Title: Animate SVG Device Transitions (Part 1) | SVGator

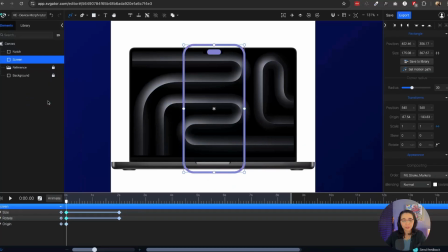[4:10]
So I also want to add an origin animation here, just to keep that origin right in the center at all times. And then also gonna go back to my position, and then I'm gonna turn off my guides here,
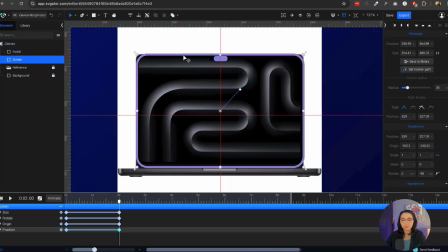[4:26]
and then just move it to like the right position here. So that should be around here. We're gonna work on the notch next. So once more, I'm gonna make sure this is straight in the middle. And then once I play the animation, it's turning into the MacBook.
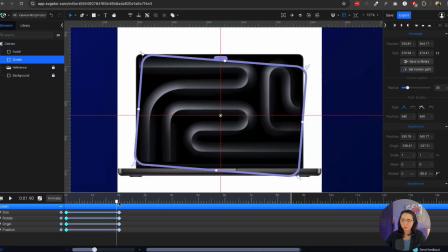[4:44]
Now that's very boring. So let's do something here.
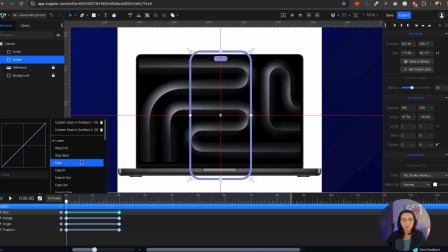[4:48]
I'm gonna select my size here, and I'm gonna go to my list here of easing effects, and I'm gonna do easing out back. And this is actually gonna make a really cool little bounce effect that is going to make the whole thing look a lot more exciting.
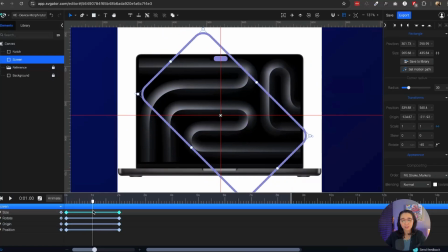[5:05]
That is very slow. That's why it's not looking as good, because we actually need to add the notch animation before it turns into a MacBook.
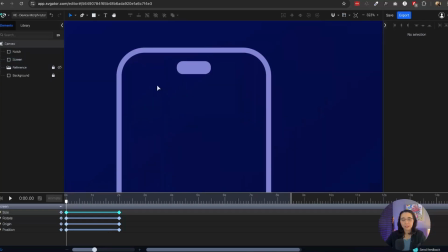[5:13]
So I'm going to turn off my reference once again. I don't need this for now. And we're going to work on the timing of the animation a little bit better in a second.
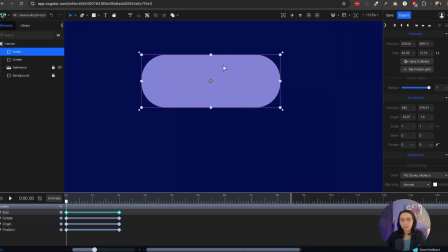[5:21]
But before we do that, let's just do the notch animation. So for this notch, I think I want something like, I want it to grow to the sides like this, but if I just resize it with my transform tool here, it kind of loses its proportions,
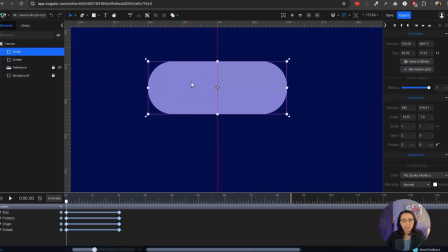[5:35]
and that's not what I want. So I'm gonna actually turn this into a path, because that way I can grab like only this side and then only this side individually and independently.
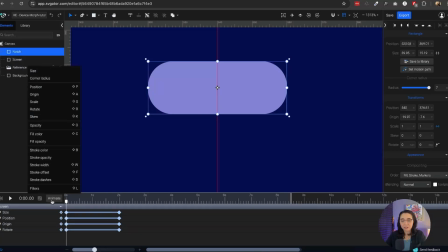[5:49]
And then I can do a morph animation. If you go to this list of animations and you don't see a morph animation, it means that you are not working with a path. So I'm going to right click it, and then I'm going to say convert to path. Now, if we go here to animate, we're going to see that new animation option for morph.
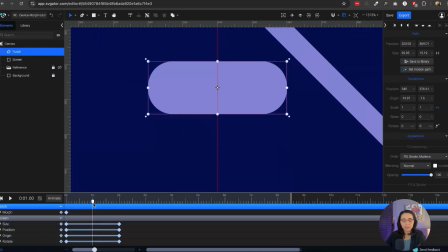[6:05]
So we're going to select that. And I think I want it to be from 0 to 1 second here. And if I wanted to grab the different parts of this, we can double click it like I just did, or we can come here to this list and click node tool or the A in your keyboard.
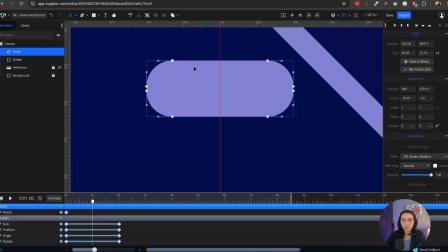[6:25]
So I'm gonna go forward to 1 second here, and then with this A tool selected, I'm gonna stretch it to maybe around here. I think that would look good. So I'm gonna stretch, and then I'm gonna do exactly the same on the other side, trying to keep it
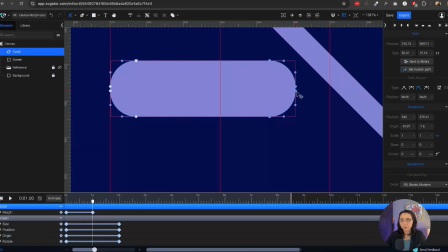[6:43]
consistently like proportional, on both sides. So I think around there is going to look pretty good.
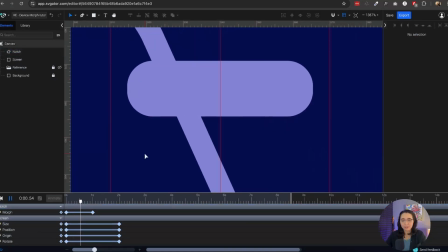[6:50]
And then that way, when we animate it, it goes from the center out.
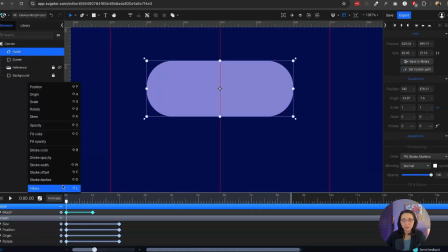[6:54]
So that looks good right there. Again, a linear animation is very boring. So let's use the same thing again I just used.
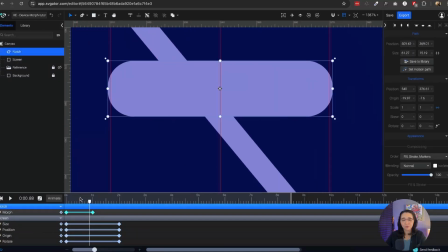[7:02]
So easing out back, and it gives it that cool little bouncy effect. Kind of like overshoots a little bit.
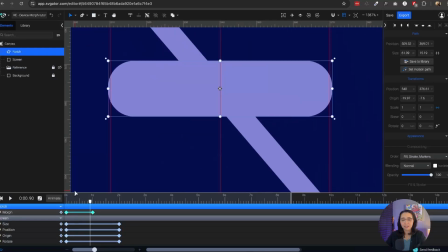[7:07]
And then at first, it kind of like shrinks. And we're going to be using that effect a lot in this tutorial.
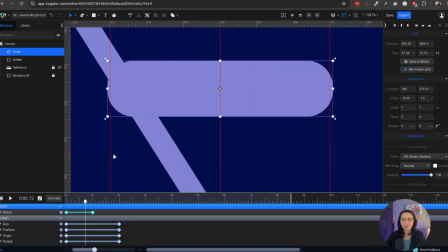[7:13]
So you're going to see just how much more interesting it makes everything look.
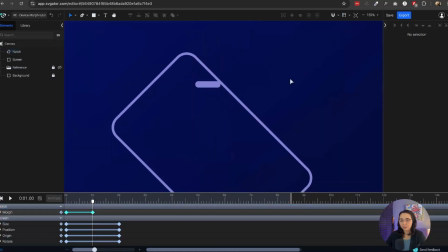[7:18]
So I'm gonna turn this back off here,
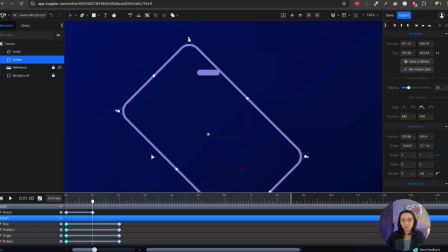[7:20]
and I'm gonna hold the initial frames for the iPhone until my notch animation begins. So I just copied like all of these into my into the 1 second frame, and then we can actually do that.
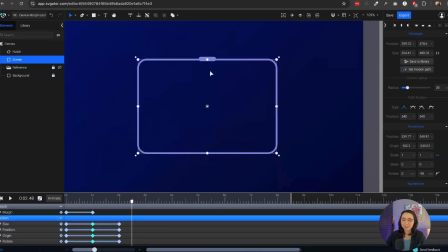[7:36]
So obviously we need the notch to go away and disappear. So once it stops animating, once it finishes animating, and before our iPhone screen starts rotating, let's make it disappear.
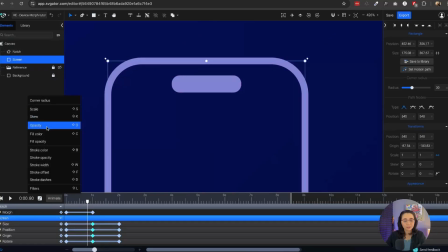[7:47]
So I'm going to add an opacity animation to it. So we can go from 100 to 0.
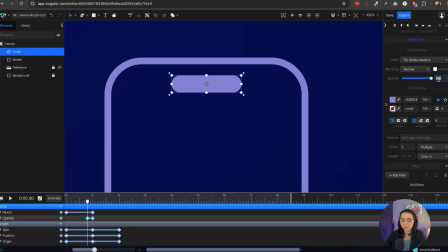[7:53]
That way it goes away once we are rotating the iPhone. So actually the opposite. So from 100 to 0 right here.
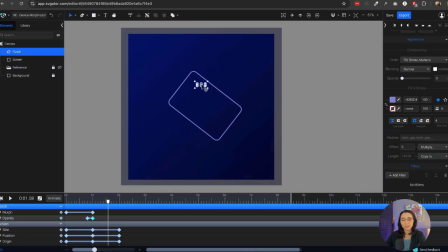[8:04]
And yeah, we just go away like that. You can add all kinds of different effects to that.
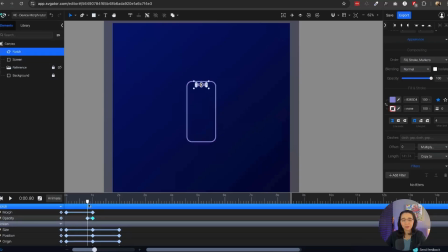[8:09]
If you wanted to like shrink again, you can do that. It could like, I think that's what I would do, but I want to keep moving in this tutorial because I don't want it to be too long.